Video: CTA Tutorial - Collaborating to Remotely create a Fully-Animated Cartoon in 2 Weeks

Hi, I'm Gary Pye and since 2014 I've been an animator and developer using Cartoon Animator. And during that time I've had the chance to work with a lot of talented developers and animators. And recently a small team of us got together and decided that we'd like to try and collaborate on working on a project of recreating a full cartoon of the type of cartoons that we used to watch as kids on television. The sort of thing like Tweety and Sylvester. And we wanted to try and create a character that was less like a cardboard cutout, just moving across the screen, and a character that had real personality and depth and using the squash and stretch features of Cartoon Animator to try and get a real performance out of them. But the two problems that we had, one, we all have to work remotely because we're all in different countries and we're all in different time zones. So Cartoon Animator was able to help us bring all that together. And second of all, we gave ourselves a time limit of exactly two weeks to get this done. So I thought I'd share this video with you to show you the process of how we went through to make this project.
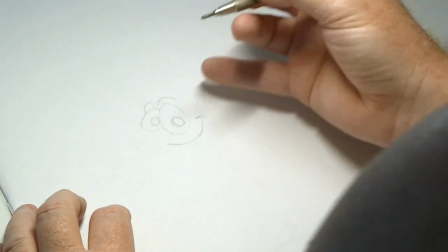1:17 The first thing we needed was a character and an idea.
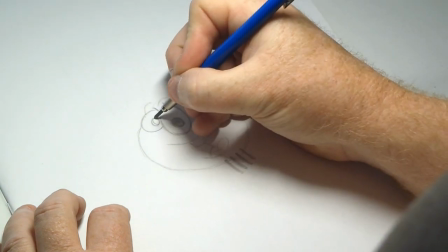1:22 We knew we wanted a character that was as basic as possible, so that the real challenge would be to bring such a simple character to life.
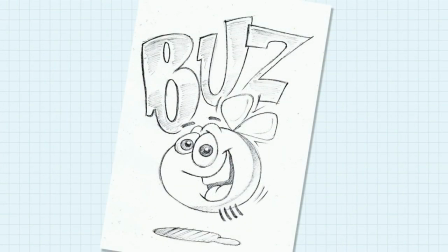1:30 And Buzz Blowfly was born. A little blue ball with four sticks for legs.
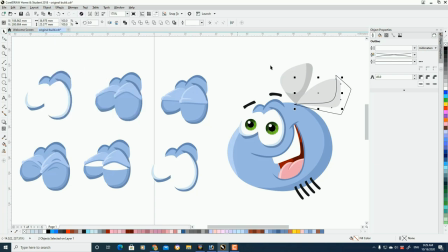1:36 Once the initial design of the character was complete, I went about drawing the final model in Coral Draw using Bezier curves,
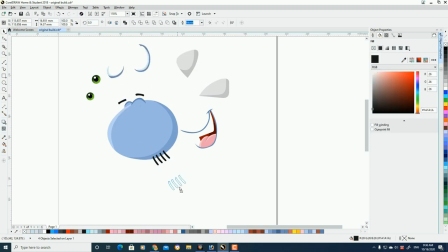1:44 then broke up all the parts as individual sprites and assembled the character in Cartoon Animator.
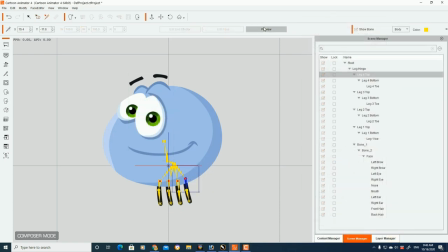1:55 I was also able to easily add a bone structure inside the character so he could bend and stretch for movement.
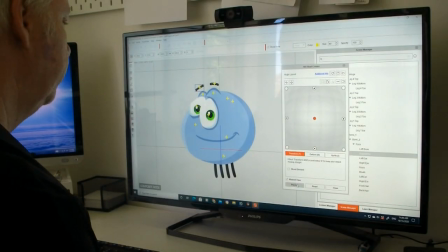2:03 I set up Buzz to have a 360 degree head to give him the flexibility of movement, which would allow a level of realism to his movement and help make him more believable and less like a cardboard cutout.
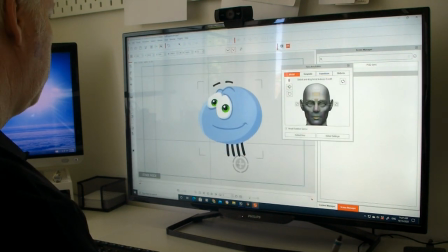2:17 Finally, we had a complete character.
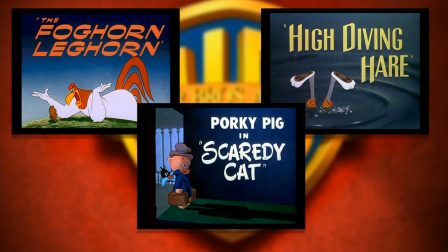2:21 We always knew we wanted this cartoon to have the look and feel of the old Warner Brothers cartoons we'd watched on TV as kids, like Sylvester and Tweety.
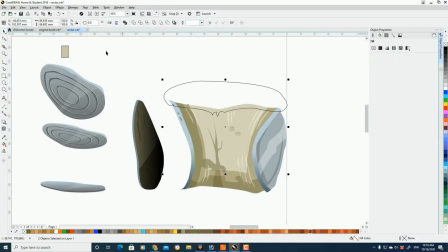2:30 With a rough story idea of Buzz trying unsuccessfully to steal a whole steak off a barbecue hot plate,
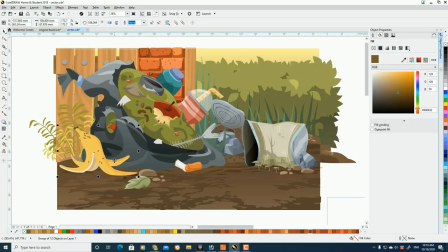2:36 we knew the locations that were required and went about creating the backgrounds,
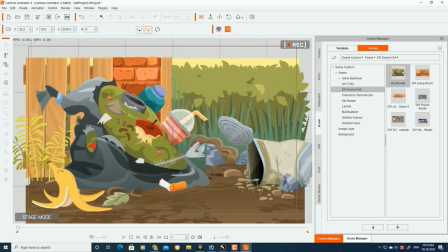2:40 layering them up in Cartoon Animator so Buzz could move around with complete freedom.
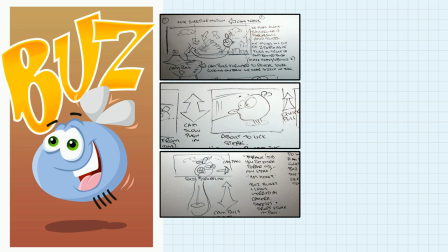2:49 We had a rough plot outline in our heads, but we were able to discuss each scene in detail and share our ideas via online meetings
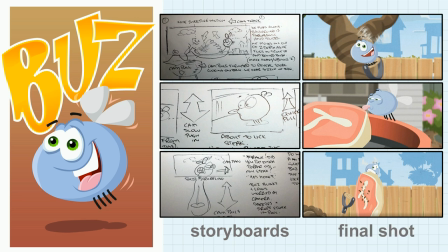2:57 to create a series of storyboards that would give us the plan we needed to start our final work.
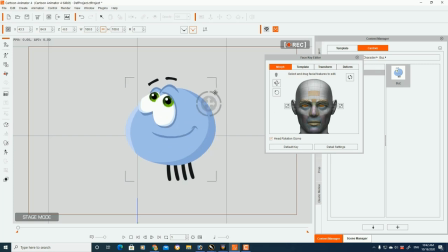3:03 But before we could start animating, there was one final detail missing. Buzz needed his wings.
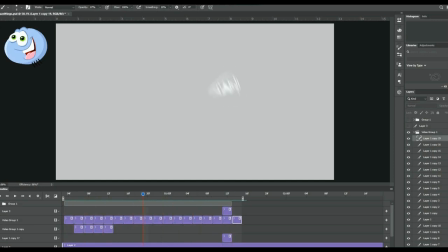3:12 Veteran hand animator Declan Walsh was able to create the most visually stunning wing prop,
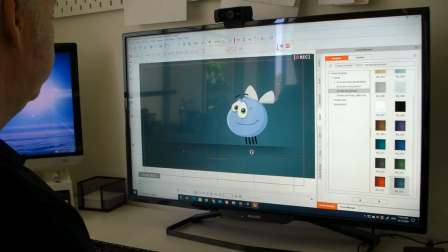3:18 combining a series of static hand-drawn images into a sequence which brought them to life, and gave Buzz a whole new level of realism.
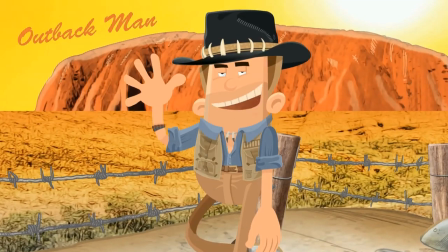3:30 I always make sure all of my dialogue is recorded prior to starting animation, so that character timing can be matched up with voice tracks.
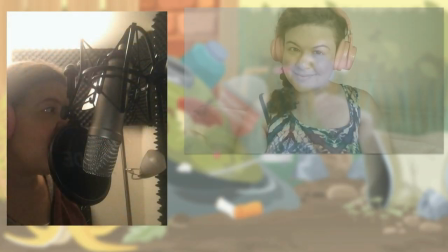3:40 Even though our voiceover artists were in totally different countries,
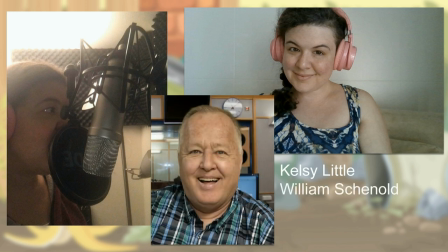3:43 after several conference calls to discuss what was required, they were each able to deliver the perfect reading.
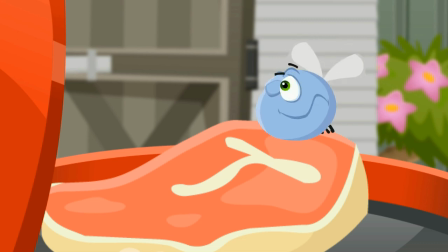3:49 Frank? How are the states coming? I'm going over there to check on them, honey!
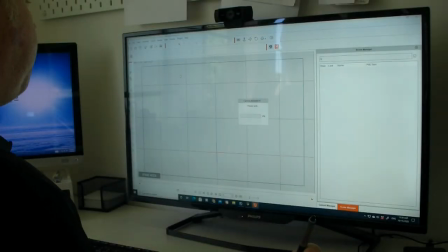3:54 With everything set up, and everyone on the same page, it was time for the fun part.
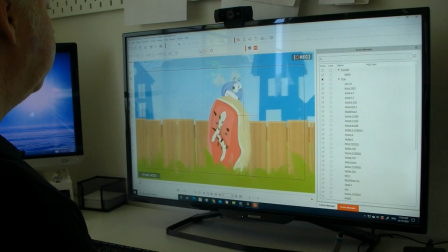4:00 Animating. This is where Cartoon Animator really helped us hit our deadline of two weeks.
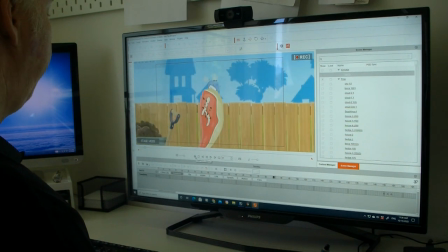4:06 With the help of keyframing and automatic tweening, which takes out the tedious work of frame-by-frame animation,
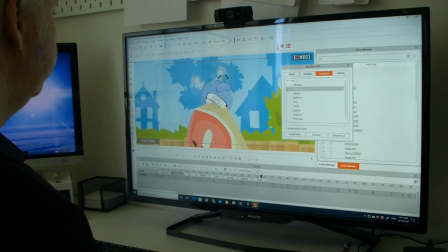4:13 the software allows us to see results instantly, make changes in real time, and work fast.
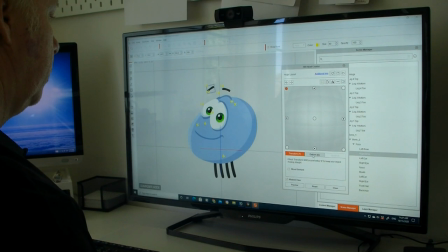4:19 One of the most important things with this character was to make sure that it didn't look like a cardboard cutout, floating across the screen.
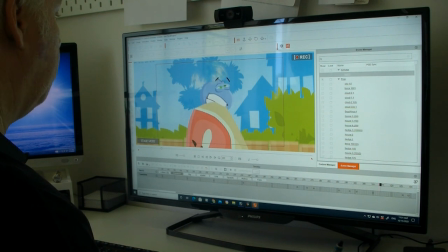4:28 Buzz needed to feel and move like a 3D character inhabiting a real world.
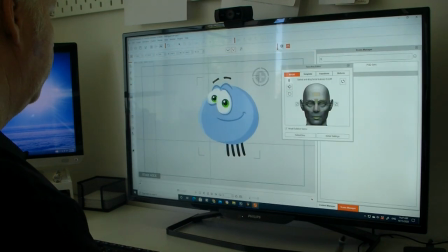4:33 The 360 head gave him natural head movement,
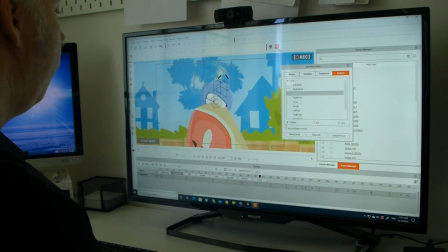4:36 and Cartoon Animator's Deform Tool gave us the ability to apply squash and stretch to the character, making his movements natural and smooth.
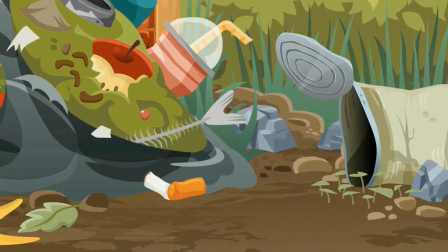4:48 With the final animation complete, there was one more step to go to make it look like the retro cartoons for our youth,
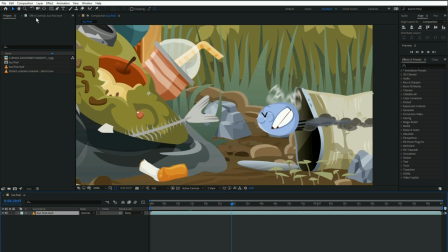4:55 so the project was handed over to Warwick Hayes, who used after effects to add some blur to the character movements, making them softer. He was also able to desaturate the colours and add some film grain to age the movie.
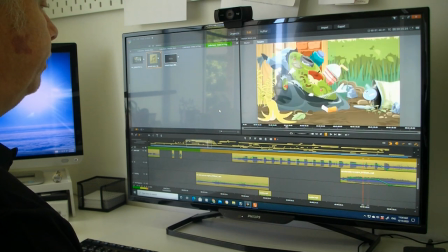5:10 A musical score and additional sound effects were added, and at last we had our final movie, all completed in 14 days.
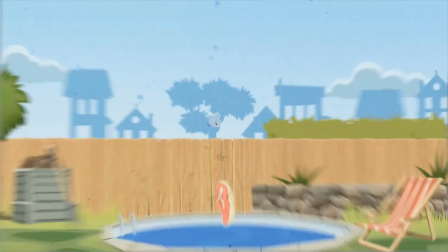Without Cartoon Animator, a project of this size would have taken several months to produce and a much larger team of people to finish it. The thing I love about this software is that it takes all the hard work out of the tedious side of animating. Things like the tweening, the G360 head rotation all happen in real time, which means you get live results making it more cost-effective and we were able to bring a team of people to collaborate with it who are all over the world do it instantly and make the whole project cost-effective by delivering it in two weeks and cartoon animator it gives professional results fast and effective